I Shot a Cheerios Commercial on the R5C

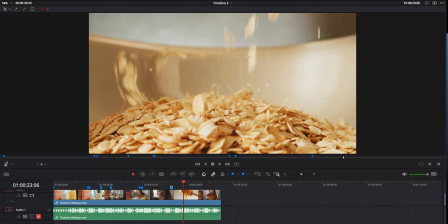So in order to get rid of that reflection, I had a 4x4 white bounce that I tabletopped over this whole thing and just got as closely far down as I could, cut out all the reflections on the bowl.
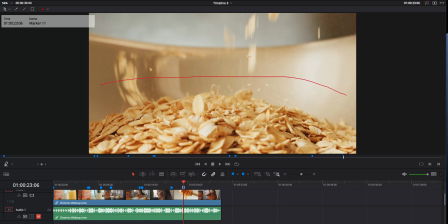Now the problem was I still had to drop the oats in here. So I'm going to show a little bit of video of how that looks and then we'll come back to this.
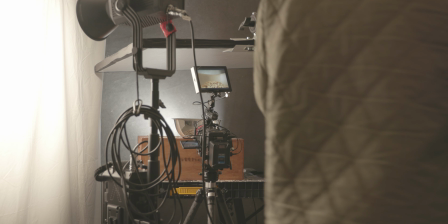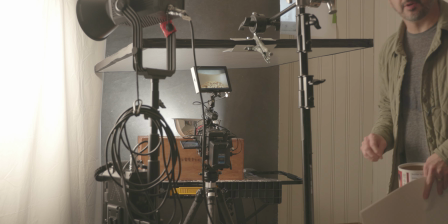So very quickly,
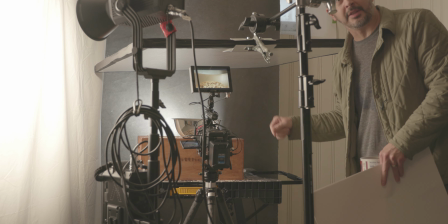the problem that i have here is to try to get these oats into here without seeing the reflections in the bowl which
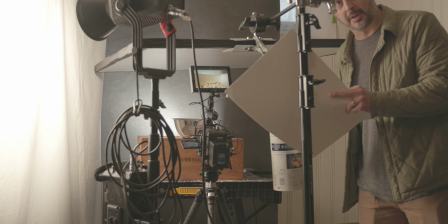is very difficult so at the moment i'm going to try to get something else white that will hopefully not reflect quite as much and then pour the oats
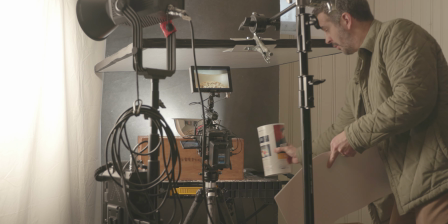through this down into our bowl and we'll see how it goes we
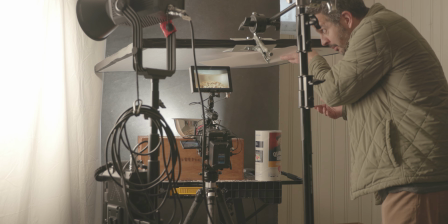might be able to make this work
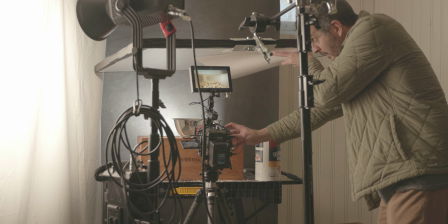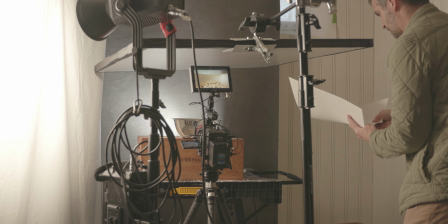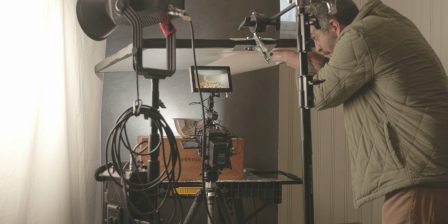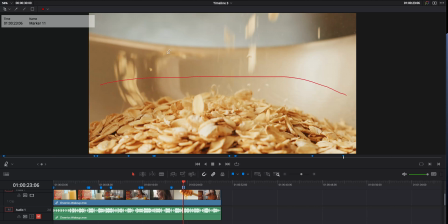So you could see a little bit of what the problem was with seeing all that. And then you can see here on this highlight, if you were really paying attention and you know how it was done, you could see a little bit of the shaking here of the paper. But hopefully with the activity of what was going on with the oats falling, the focus being right here, some of that goes away, hopefully.
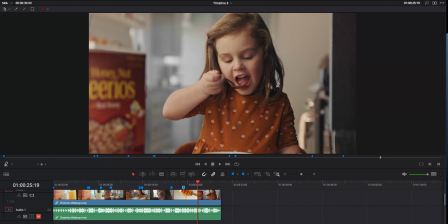And then back to the same setup that we had before with Talon here, slightly different camera angle, kind of zoomed in to be a little tighter and was really just trying to get that smile from her. Hazed up the background again. Same key over here from camera left with our Hornet 200C.
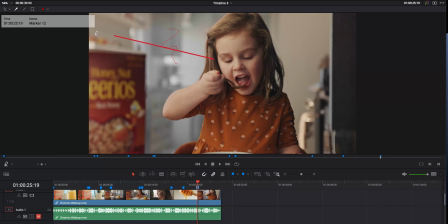And I want to say here in the background, maybe this second window that's over the sink that you can't quite see here, this would have been our outside our 600X. coming through this window here so to light up kind of this background
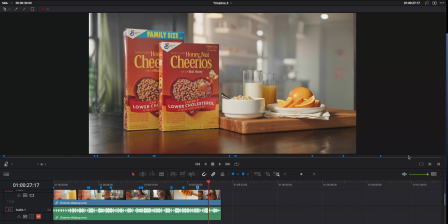and then our product shot here i've got a little behind the scenes photo to show how this product shot was lit i'm going to put that up right now so you can check
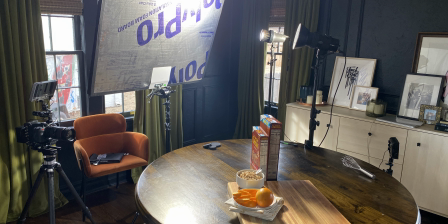that out and as you can see a little bit different we're using a bounce card to bounce into it the final styling got tweaked a little bit from this setup photo so i'll cut back here you can see the final styling
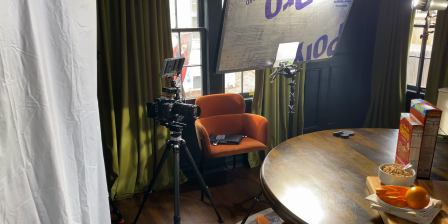so here's the setup for this as
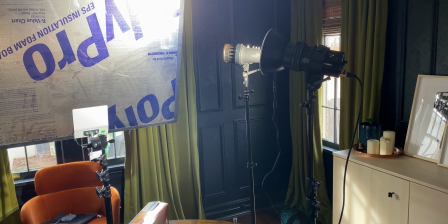you can see i've got two lights here that are both filling in and acting for my key i've got a hornet 200c and a light
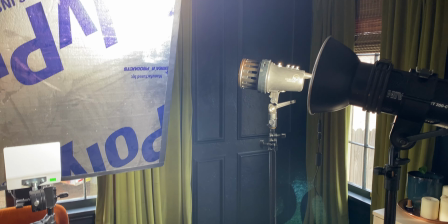in motion stela pro 5000
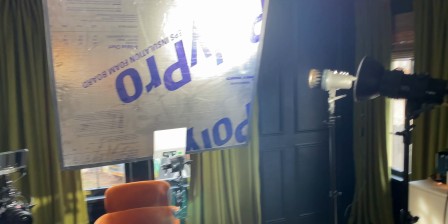i'm just trying to use what i have on hand and unfortunately that means i've got to double up on some of this stuff ideally
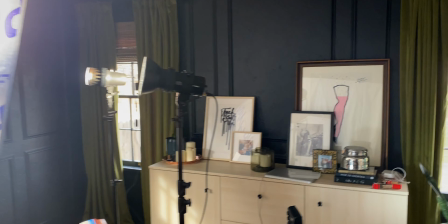i would just have one really big nice key light there but the biggest light I have is
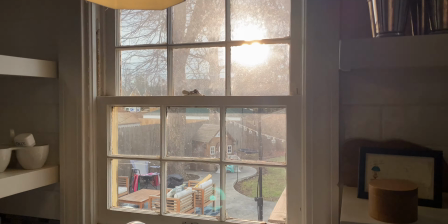out here filling in through this window and that's an Aputure
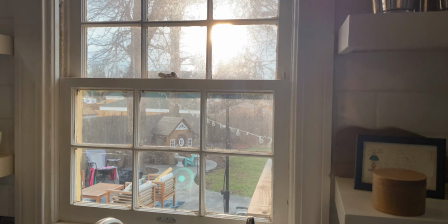600x and that's taking
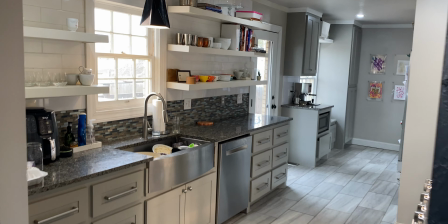care of some of this this background kind
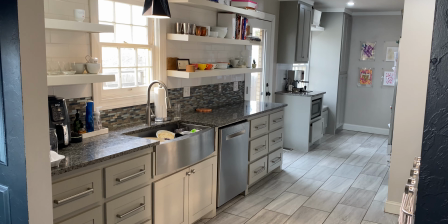of shafts of light that I have coming in once I get some smoke and some haze going on back here.
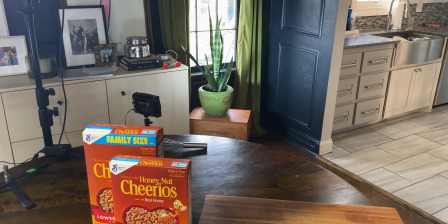You can really see that in the final product and then we've just got a little special back here on the plant
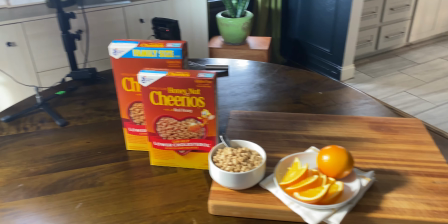and our props and